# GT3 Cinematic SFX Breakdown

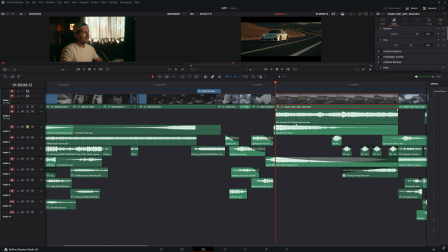4:37 And I'll explain why the payoff and the anticipation is separated in this circumstance.
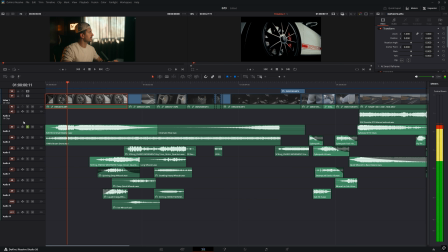4:43 So let's play this all back all together. So anticipation is built. We then move into this quick cut sequence right here.
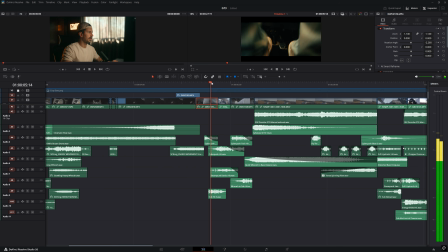4:57 So we've got the clutch kick, the shift, and the throttle kick. Now what I did with these scenes is I wanted to make sure that you could tell which sounds belong to which scene. I didn't want the sounds to be just meshed across all three of them. I wanted you to easily identify what you were seeing with what you were hearing. And just for clarification so that you're not wondering, everything from here on out is from my sound effects bundle.
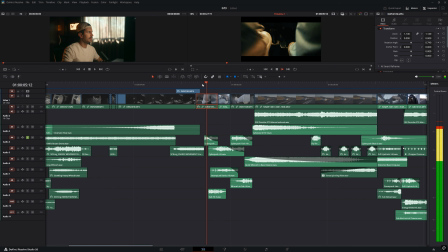5:22 So we've got first this cyberpunk hit down here. And then we have this sub hit down here. I wanted to offset them to kind of give the impression that he hits the top of the pedal and then pushes the pedal down and hits the floor, so to speak, hits the end of the pedal. So we got that right there.
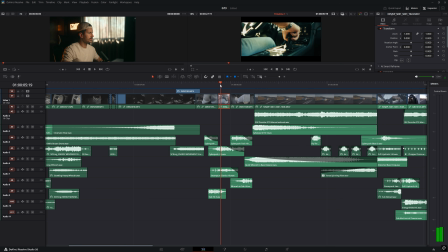5:43 And then we've got the shifting action right here with another cyberpunk hit. And then I wanted to layer that with a more mechanical sound. And this steampunk device hit was exactly what I needed. So we put those together.
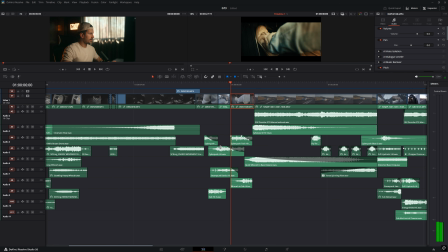6:04 And then we've got this throttle kick right here. We'll start with this cyberpunk hit. And then this whoosh to sub hit. Hitting more of that low pass, deeper tone. So we put those together.
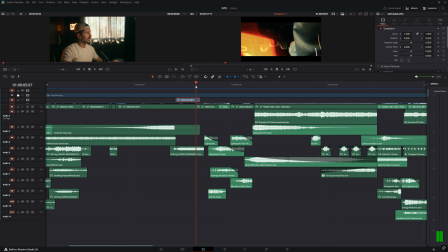6:26 And then when we play it all back, you'll be able to tell, because I kept them so short and choppy, you can tell exactly what sound goes to which scene. And then we hit the actual payoff.
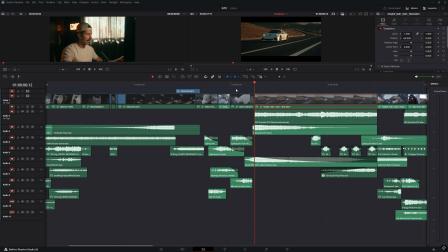6:40 So like I said, we have the anticipation building throughout the intro, and then there's this gap, so to speak, and then the payoff separate from that riser. And I like to do this sometimes because it provides just like one last second of like breath holding, so to speak, for the audience. And I think it's just a really fun way to like just take that potential energy roller coaster just like a little bit higher before finally dropping down. So one thing that you'll immediately notice is that
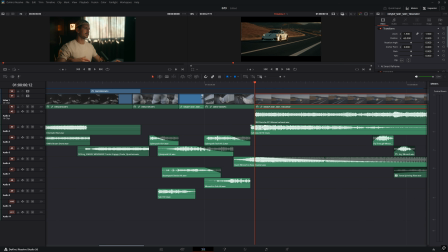7:11 we've got this cyberpunk hit down here as like the reveal sound, but it's one frame too soon. And the reason for that is because our ears can't register what they hear to our brains as fast as our eyes can register what they see to our brains. So what that means is that you have to place your sounds a slight bit ahead of your visuals if you want them to seem as if they are happening at the same time.
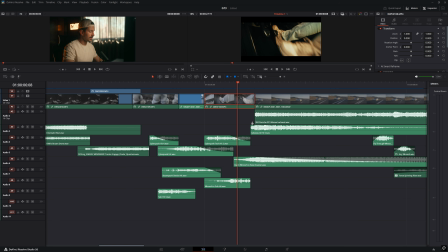7:43 That makes sense? So in this case, it may be one frame ahead, but when you play it back, it sounds like it's exactly on time. Because it just takes that extra like microsecond for our brain to register what it heard versus brain to register what it sees.
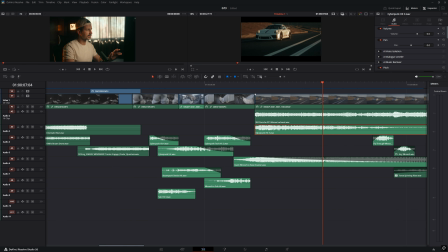8:00 So if you ever feel like you're lining it up perfectly and it doesn't sound right, that's probably why. I typically like, if it's a really, really sharp sound, I typically like to just put it one frame prior. That way it feels like it matches. So we've got this, I'm gonna mute the exhaust notes so we can focus on these sound effects.
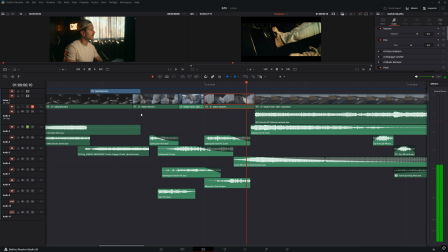8:19 We've got this cyberpunk hit right here. And then I wanted a really deep bass hit as well, just to kind of add a sense of power to the hero car that's just been introduced.
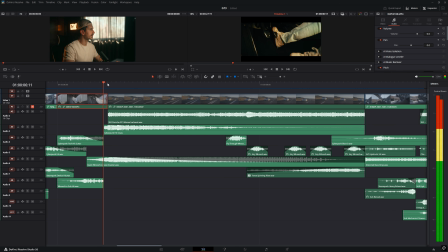8:35 And then what's fun is throughout this scene, I kind of let it breathe a little bit. I allow you to hear the engine, allow you to hear the shifting and stuff. But then I added these whooshes right here.